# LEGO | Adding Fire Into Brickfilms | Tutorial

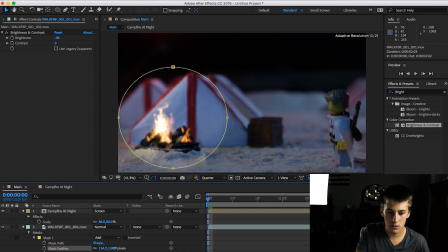248s
You can still see that defining line between the circles. I'm just gonna increase that feather a lot more, so you can't really see where that mask starts and ends. And I'm just gonna make this lighter and darker part more dramatic,
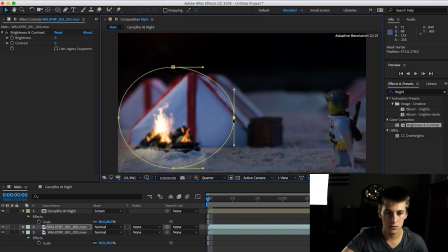269s
and add a little variation to that, like so. And then to also add some more realism, you can add a solid, and I like to make the solids
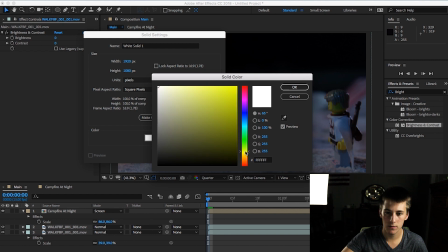286s
more yellow than orange, but it's kind of a bright yellow with a little bit of an orange in it.
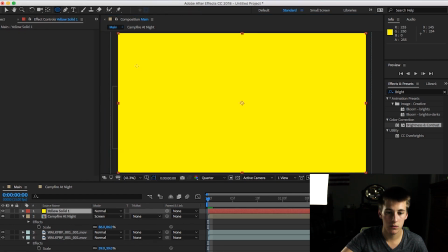292s
I'm going to use the ellipsis tool again just to create this circle that kind of goes with how the fire is shaped.
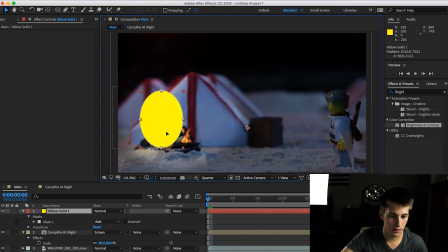303s
I'm gonna overlay it, and then T on the keyboard for opacity. Drag that all the way down to about there, and I'm gonna change the mask feather, F on the keyboard, to access that feather, and then I'm gonna bring up this opacity again.
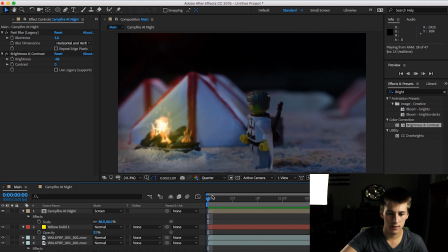323s
Okay, you can see this fire is kind of sporadic. So what I'm going to do is I'm going to go into this composition settings for the time settings.
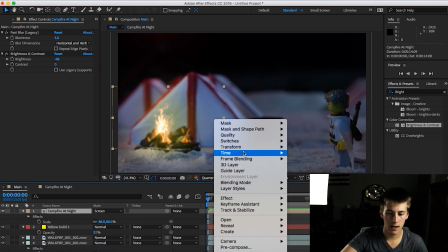332s
I'm going to time stretch.
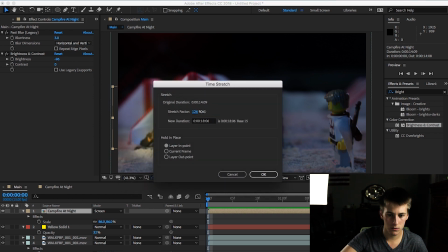336s
Just going to make this video longer so that the fire doesn't look so sporadic or fast.
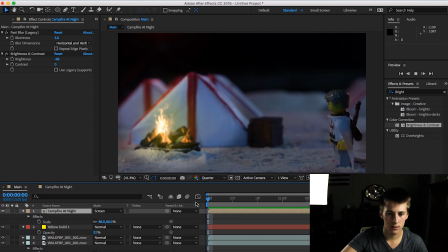347s
That's better. Yeah. So you can really see that there's a lot you can do with this to change how the fire really blends with your shot.
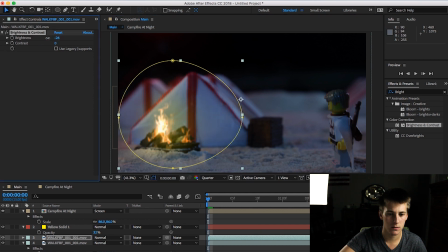367s
And I'm gonna bring down the brightness just a little bit because it's a bit overdone. And if you really want to make it look even more realistic, you can mask
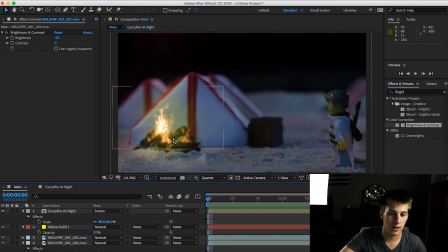382s
in with some of these logs, put these logs on top of where the fire is so that the fire really looks like it's interacting with the campfire that you've built. Like I said, I'll make another tutorial video on how I created that fire pit because it's not made out of Lego.
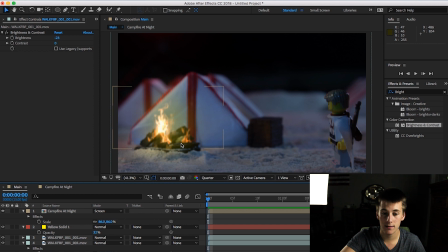397s
It's made out of some foam and paint and a lot of detailing, and I'll make another video getting into that. It was a pretty fun build. So yeah, there's really a lot you can do with how the fire blends with the shot that you've animated, and you can really play with it forever.
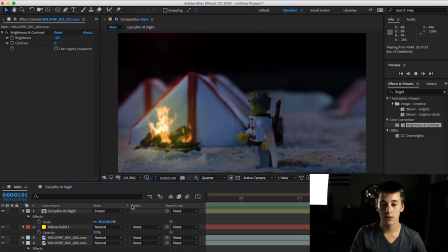414s
So you really just have to get to a point where you're happy with how it looks and you leave it at that. And there's one more thing. You can add, if you click on this stopwatch here, you hold Alt, you click on it, you're able to add these expressions.
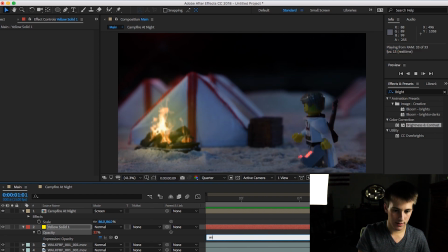431s
If you type wiggle, parentheses, 2,5, what this expression is saying is 2 times per second,
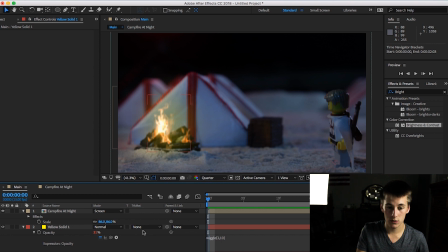445s
I want the opacity of the yellow glow solid to change with a variant of 10. So if you see
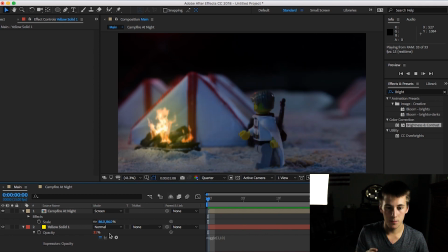458s
throughout that video, the brightness of the opacity goes up and down. And really what that's doing is going up and down 2 times per second with a variant of 10.
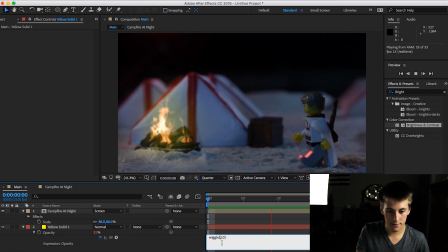473s
So what I'm going to do is I'm going to have it be more like 5 times per second with a variant of 6. So it's not as drastic of a change, but it happens more often.
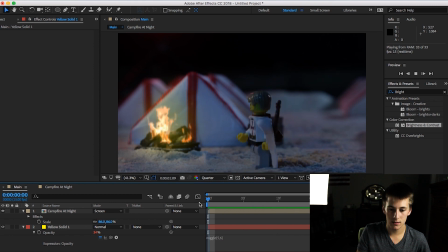484s
So it's like even then it's still a little much. So I'm going to have it be more like 4. So you still get that flickering, but it's not overdone.